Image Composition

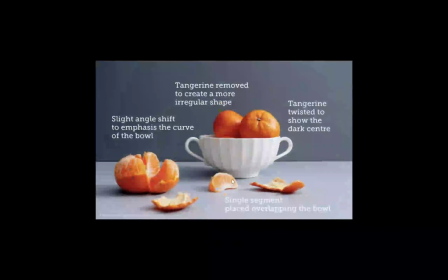(37:01)
So they just moved that a little bit so it kind of complements the shape a little bit. And then they also added this little unique piece here just to add a little bit more interest. And again, overlapping with that bowl so it's not, so separate, but they're starting to like cluster and work together.
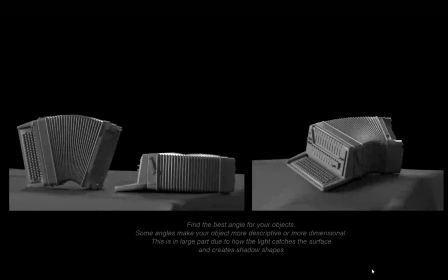(37:16)
Here's some rules that I've kind of come up with or found over the years personally is that for this project, you want to find, especially for your hero objects, background objects is not as important. You want to find the best angle for your hero objects. So some objects make your object more descriptive and dimensional, and this is usually how light and shadow work on the object.
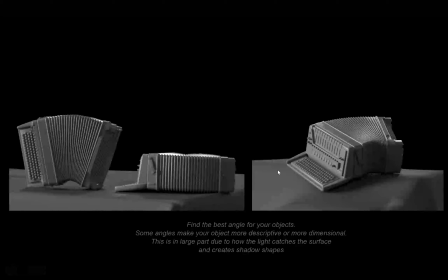(37:36)
So in this case, with this accordion, if you put it on its side or like this or this, it's not the best angle in my opinion, right? It's like kind of confusing. It doesn't describe the object very well. But then you get this like 3/4 angle and you can see clear light side, shadow side, and you're getting a good sense of structure of the object.
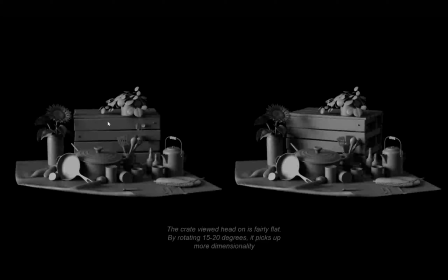(37:53)
So for instance, here's another one, right? This crate in the background was really flat, and because it's looking straight on, you don't see the sides. But then just rotating it a little bit, you can kind of get a good idea of the structure of the whole asset. So that really helps with, I think, adding that dimensionality to your objects and composition.
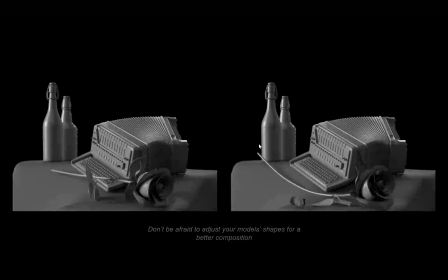(38:12)
Don't be afraid to adjust shapes of your objects in the composition, right? So in this case, right, I have this rose I added in, but you can see I just used like a bend deformer and then tore off one of the petals just to kind of add a little bit of like that texture micro dressing to the scene,
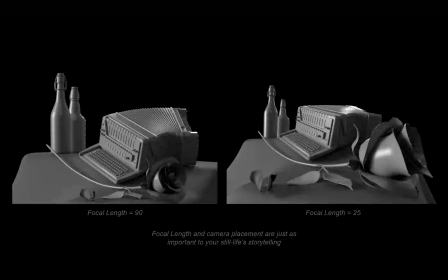(38:27)
just to make it a little bit more interesting. Also pay attention to the focal length and camera placement because these are very important too. So the longer or higher your focal length is, the flatter your composition is, which isn't bad. It's usually more appealing, but your sense of perspective is flattened.
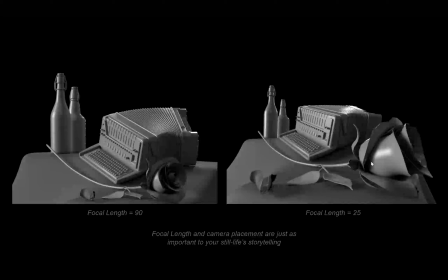(38:45)
And then over here, when you use a lower focal length or a wider lens, you have a much more drastic sense of perspective. And so you get this deep, deep image. So it can be a little too dynamic, but, use what your taste kind of gives you.
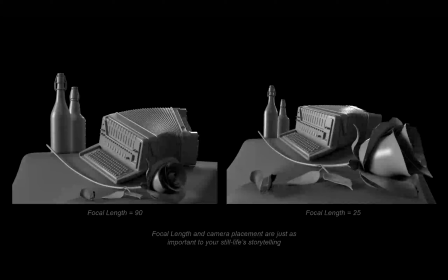(39:02)
But, your camera focal length and where your camera is, where it's positioned, is really, really important.
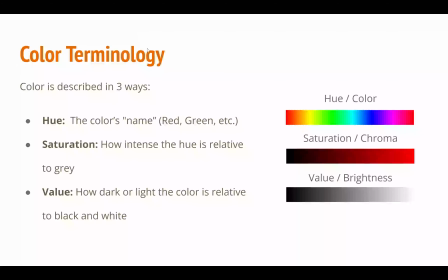(39:10)
Color is, we're going to talk about color and we'll go through a few more slides. Let's see how many.
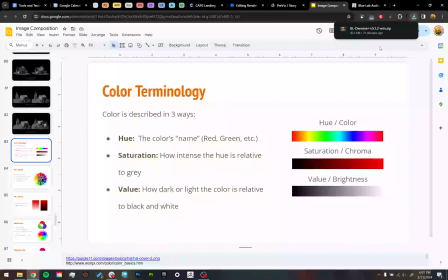(39:15)
Ooh, couple. Okay, so let's. Okay, that's great.
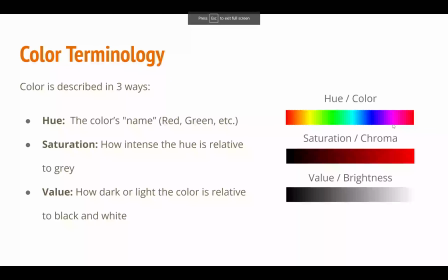(39:20)
Slideshow. Cool. So when we talk about color, we talk about it in three different ways. We have our hue, which is the name of the color. So that's like what your red, green, cyan, blue, purple is. You have saturation, which is how intense the hue is relative to being like grayscale, right?
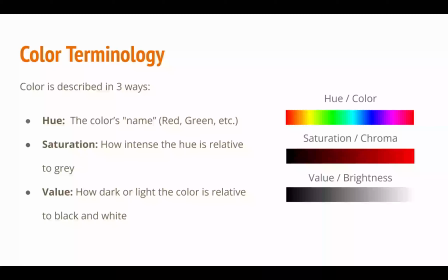(39:37)
Like, is it red or is it more gray, right? The more red it is means it has a deeper saturation. Value is how light or dark the color is in black and white terms, right? So how much black or white is in there, how bright or dark it is.
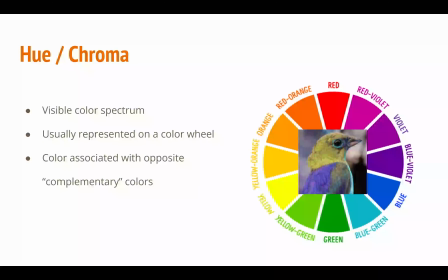(39:52)
Um, our hue, right, is on a color wheel or a color spectrum. So, or we usually represent it as a color wheel, but it's on a spectrum from, violet to RG, Roy G. Biv, red to violet.
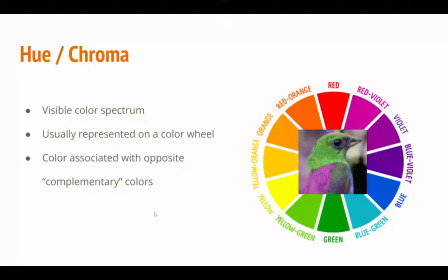(40:07)
So colors associated with on this wheel that are associated with opposite complementary colors. So these usually work really well together. So for instance, red and green are high contrast. Those are complementary colors. Blue and orange look amazing together. Violet and orange and yellow, those also look great together, right?
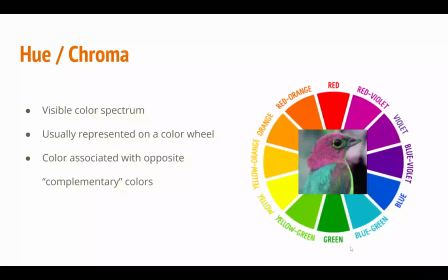(40:26)
So you can usually look at the opposite sides of your color wheel to find complementary color schemes.
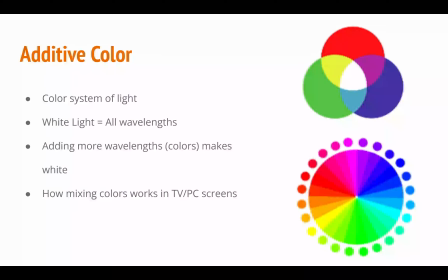(40:32)
Tinting and shading is just adding white or black. You guys don't have to worry about that right now. And so we're working with an additive color system. So this is where the color of our objects is essentially made by adding more light.
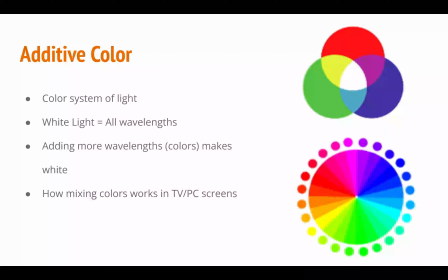(40:49)
So to get to white or get up to white, you add more color. You add more wavelengths of color. So this is essentially how TVs and screens work is, as you add more different color wavelengths, you start to get white, right?